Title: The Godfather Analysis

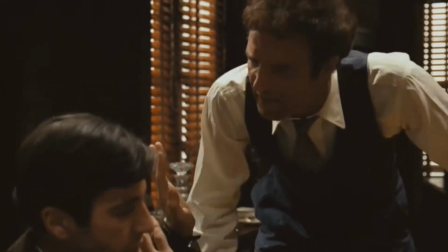The Godfather is a prime example of how movies manipulated the camera and editing to tell an event within a story.
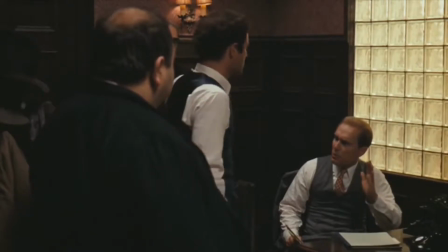It can be seen all throughout the movie with examples of parallel editing and contrast between lights and shadows.
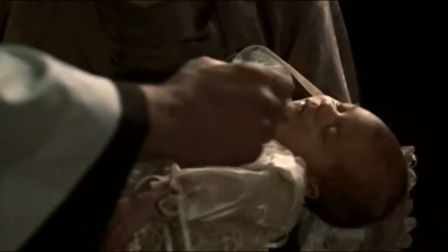In this clip of The Godfather, you can see how Coppola uses parallel editing to create a sense of irony,
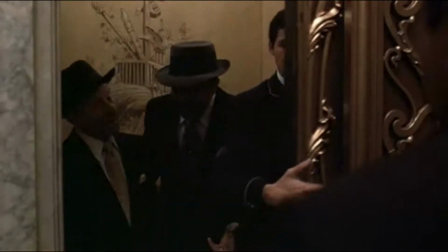where Michael is renouncing Satan, where he has called for multiple murders in the same scene.
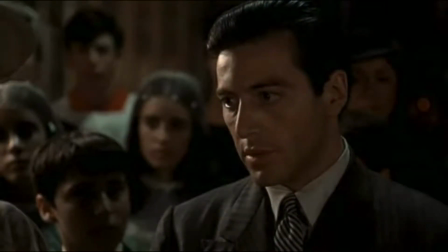I do renounce it.
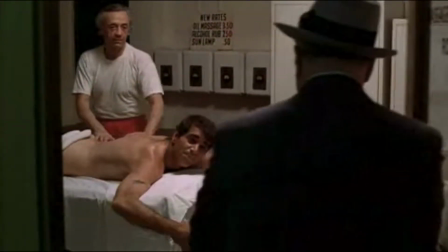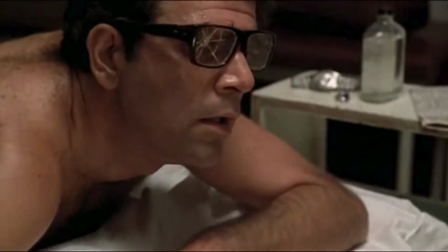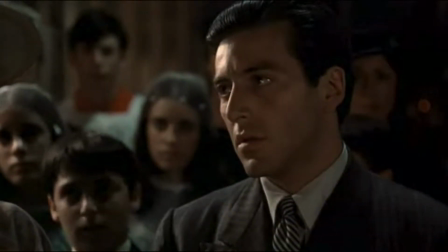And all his works.
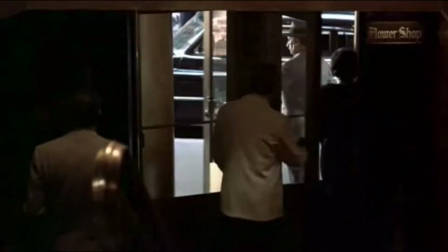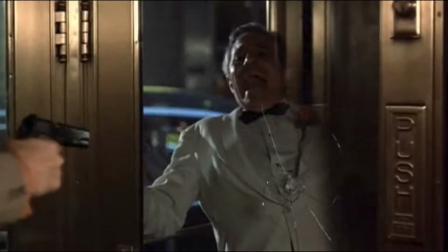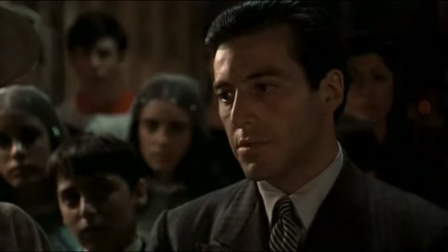I do renounce them.
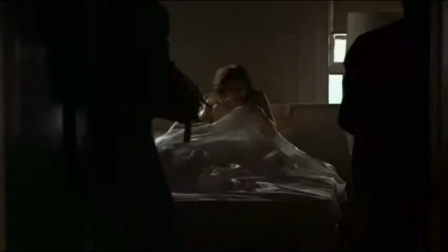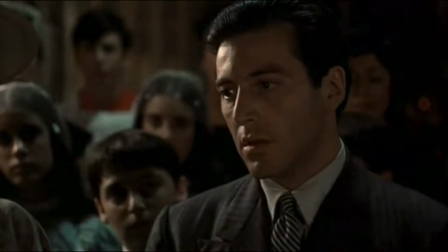And all his pomps. I do renounce them.
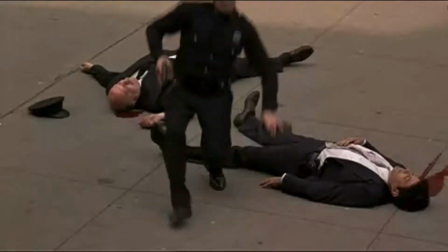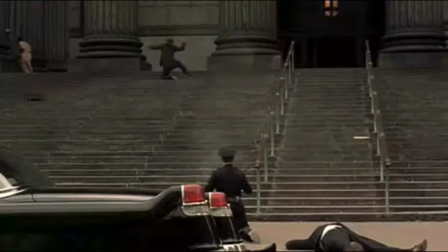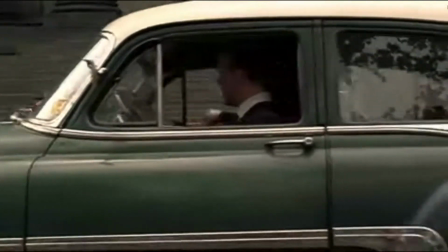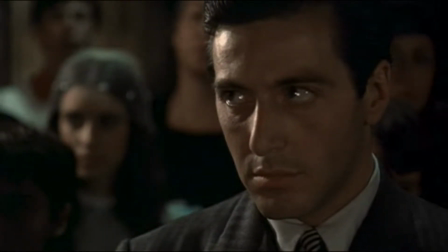Will you be baptized? I will.
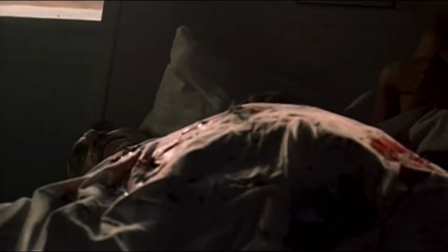In nomine Patris, et Filii, et Spiritus Sancti.
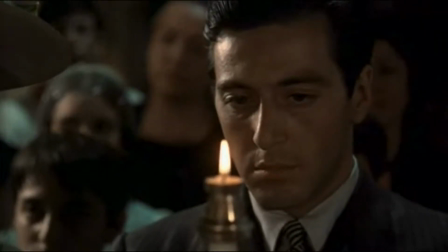Michael Ritchie, go in peace, and may the Lord be with you. Amen.
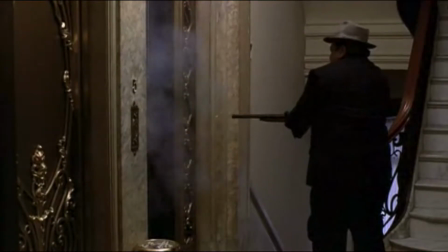It can be seen throughout the clip that after every death, the scene switches back to the church where Michael is getting baptized.
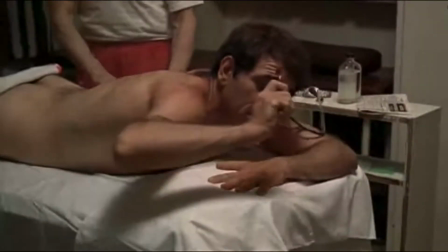This reverse shot creates a polaric sequence where after every scene of murder, it swaps back to getting his sins wiped.
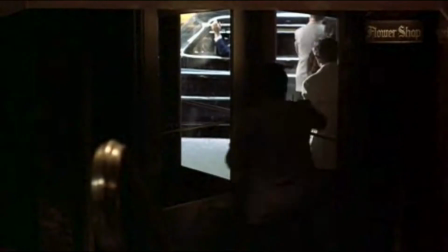I believe that Coppola used this technique to put emphasis on the fact that what Michael is doing is directly contrasting what he originally believed at the beginning of the movie,
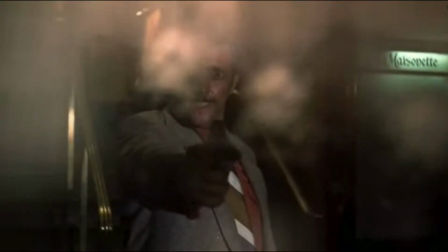where he did not want to be involved in his father's business. Coppola also took advantage of lights and shadows to tell the viewer something about the scene and/or character.
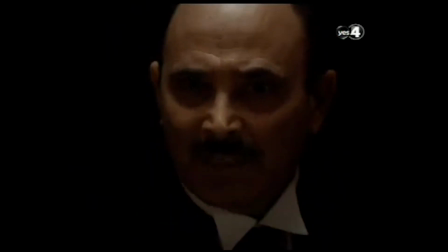In the opening scene, you can only see Bonacera and nothing else. All of the light was focused on him.
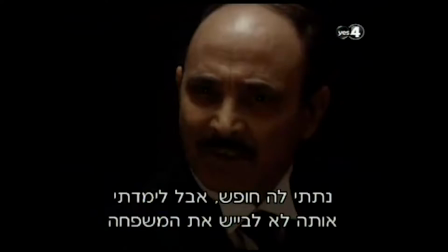This played in two things. One, Coppola wanted the viewers to know that Bonacera is an important character, but he also wanted the viewers to know that something shady was going on, hence the very limited lighting that was present in the scene, until it zoomed out to an extent where Vito was revealed.
They made her drink whiskey, and then they tried to take advantage of her. She resisted. She kept her honor. So they beat her like an animal.
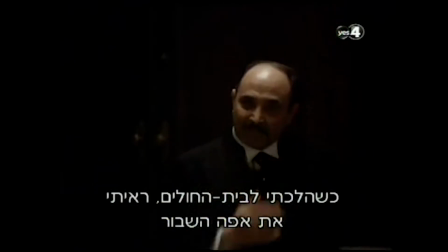I believe that Coppola used this contrast of lights and shadows all throughout the movie in order to help the viewers understand what was going on in terms of the character. Bonacera was in a hard time, and in this case, Coppola chose to use very limited lighting to express the scene instead of a completely lit scene,
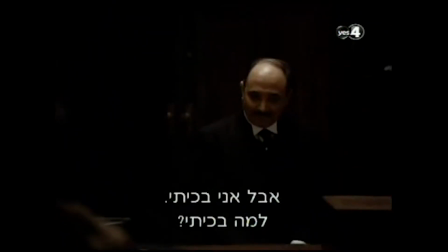which could have had an impact on the viewers' opinions of that scene as a whole.
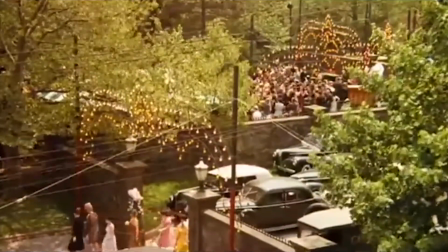Since the movie was taking place in Sicily, Coppola had to correctly portray the Sicilians.
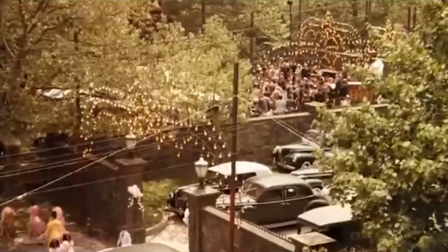He had done this with the wedding that was taking place near the beginning of the film.
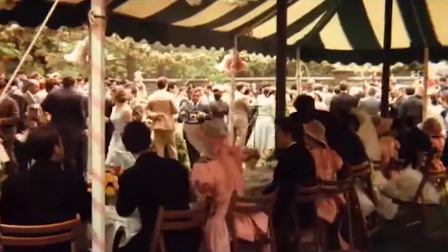He used this as an opportunity to express the culture of the Italians with food, clothing, music, etc.
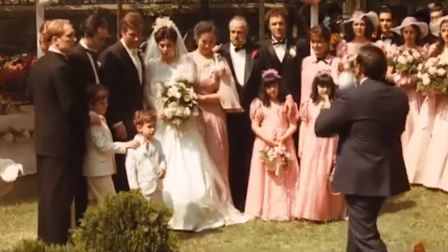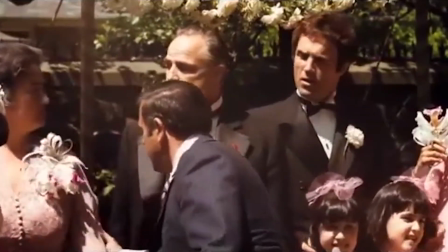Gdzie Michael? Spokojnie, jeszcze wcześniej. Bez niego nie będzie zdjęcia.
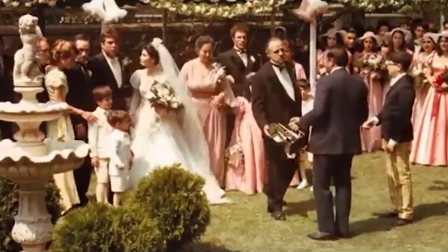Musimy zaczekać.
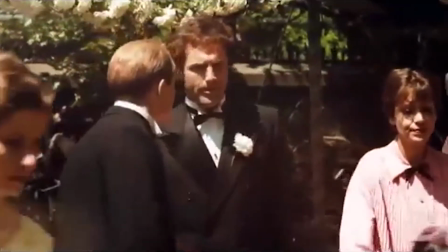Co jest? Nie ma Michaela.